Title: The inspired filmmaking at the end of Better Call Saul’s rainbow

I want to get your opinion on this shot that jumped out to me of Kim and Jimmy in bed.
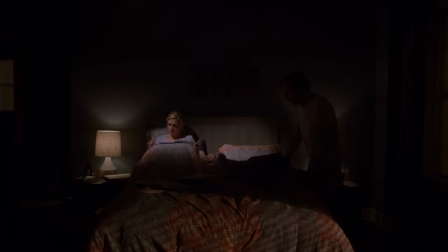[8:25]
This, to me, it felt so strange on Better Call Saul, and I think purposely so. It feels like the most standard domestic sitcom framing of this scene. And I have an idea about it, but I want to get your take on it. Well, to me, I wasn't keying in on it as a sitcom thing necessarily, although you're totally right. Now that you say that, I very much feel that way. Looks like everybody else is framing.
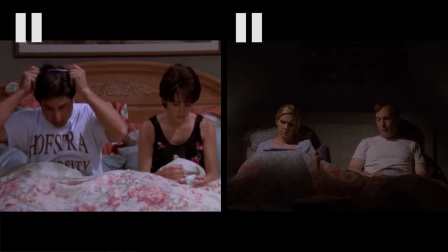[8:45]
Yeah, yeah, but to me it was just like this is the most domestic, solidly couple-y thing we've ever seen them do. And it both makes it feel like they are in it for the long haul together and makes it feel like, I guess maybe a little bit of the romance is kind of gone from it. Because this sort of framing is, you know, it's not that interesting.
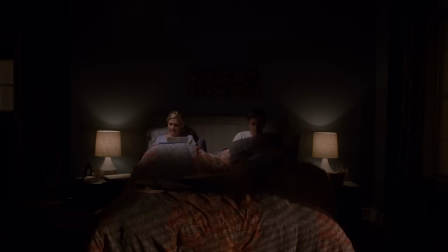[9:05]
It's an artificial feeling shot, and I think that's an important part of it because with Jimmy being this sort of avatar of pop cultural memory, to me it just immediately made me think, like, this is so fake and cardboard and stilted right now. What I keyed in on going right into this was the toothbrush motif that we've talked about before.
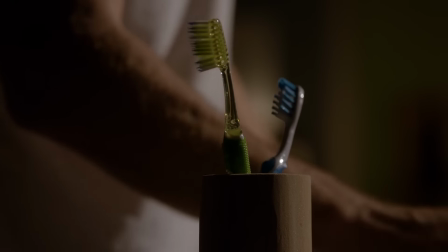[9:26]
It's so awesome how eloquent they're able to be with some of these motifs. Just, you know, this time it's Jimmy brushing his teeth alone. Last time it was Kim brushing her teeth alone and like, you know, just looking like. Even to have these two toothbrushes in the cup leaning away from each other.
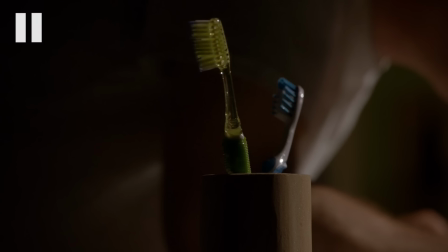[9:41]
That's exactly what I was going to say. It just, you can really chart their relationship through these toothbrushes, which is really just great filmmaking. It's great visual storytelling, I agree. We could do a whole episode, I think, about some of the Mike shots in this installment of Better Call Saul. But we don't have time to get into all that. So I just want to talk about one thing that I've noticed, Gus, which is at the end of this episode, but we have Jimmy watching the action from across the street.
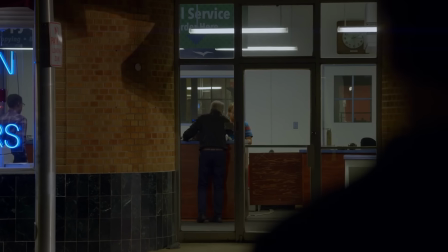[10:07]
And to me, it's a touch at the tail end of this episode that indicates that Jimmy and Mike's lives are sort of falling into a similar arc.
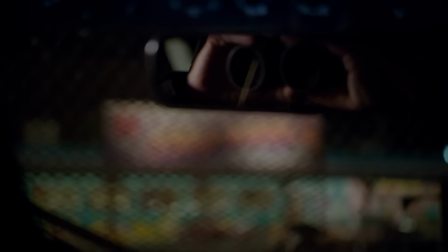[10:16]
Because it's something that we've seen Mike do so many times, watching people from across the street. He does it a lot in this episode.
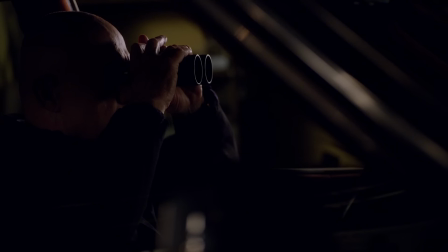[10:22]
He did it a lot last week. What struck me is that when Mike does it, it feels like it's coming from a position of strength.
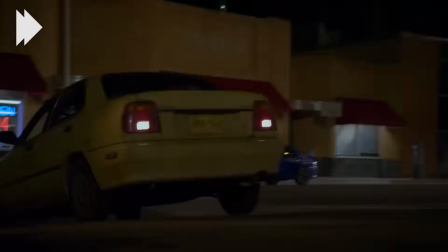[10:30]
Like he has the upper hand. But when Jimmy does it, it feels like a position of weakness, especially at the end where he's like, call 911.
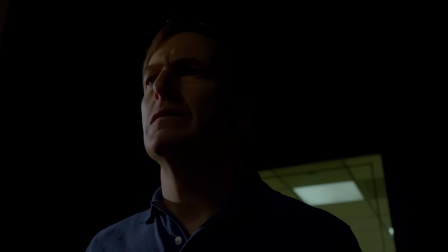[10:38]
Yeah, and where he recoils. I mean, to me, there's a very direct parallel in the episode when Mike is watching Hector.
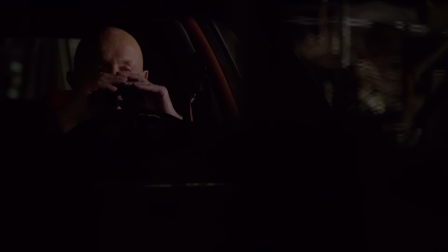[10:45]
He's also watching a sick man, like, almost freak out. And his reaction is literally just one eyebrow raised.
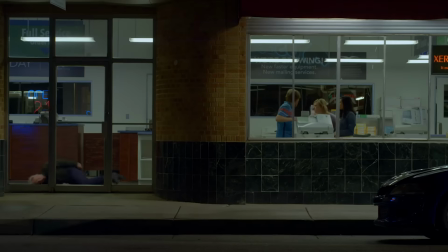[10:53]
And Jimmy's reaction is his whole body recoiling when he sees this happening to Chuck.
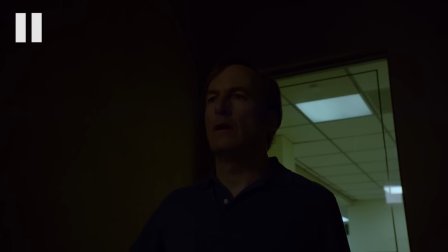[10:58]
And it just shows you the similarities and I think the differences in their approach to this sort of thing. Mike is just so much more comfortable with it. I mean, we've talked about like whether or not Mike and Jimmy's storylines will meet up. But I think in this episode they're a great foil for each other. Because they both end up with these unintended consequences.
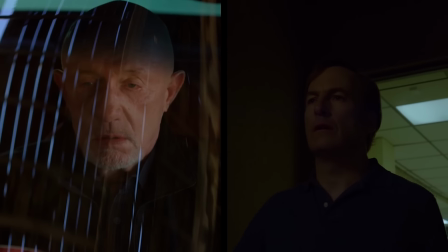[11:17]
Like Mike ends up being the cause of this innocent guy dying. And you can tell how much that affects him even though he's been so cool.
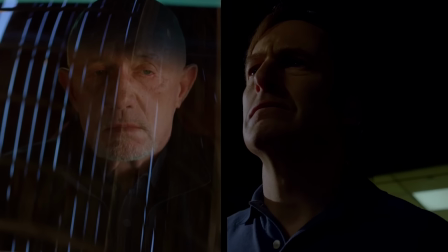[11:23]
And Jimmy has been trying to be cool the whole episode. When it happens, he just freaks out. They've done a good, I think they've rescued this parallel for me. Me too, and it's almost better with them on separate tracks but echoing each other than, I mean I love when they're working together too, but this is a great dynamic. We could talk about a whole another 20 minutes worth of stuff from this episode, but we're going to let you continue the conversation in the comments, thanks as always for your insights. Until next week, I'm John Tatey for Gus Spellman, so long for now. Bye guys. We jam packed that one.
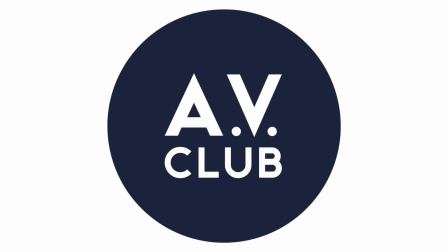[11:55]
Yeah we did. Shit. Oh, I hope we got that.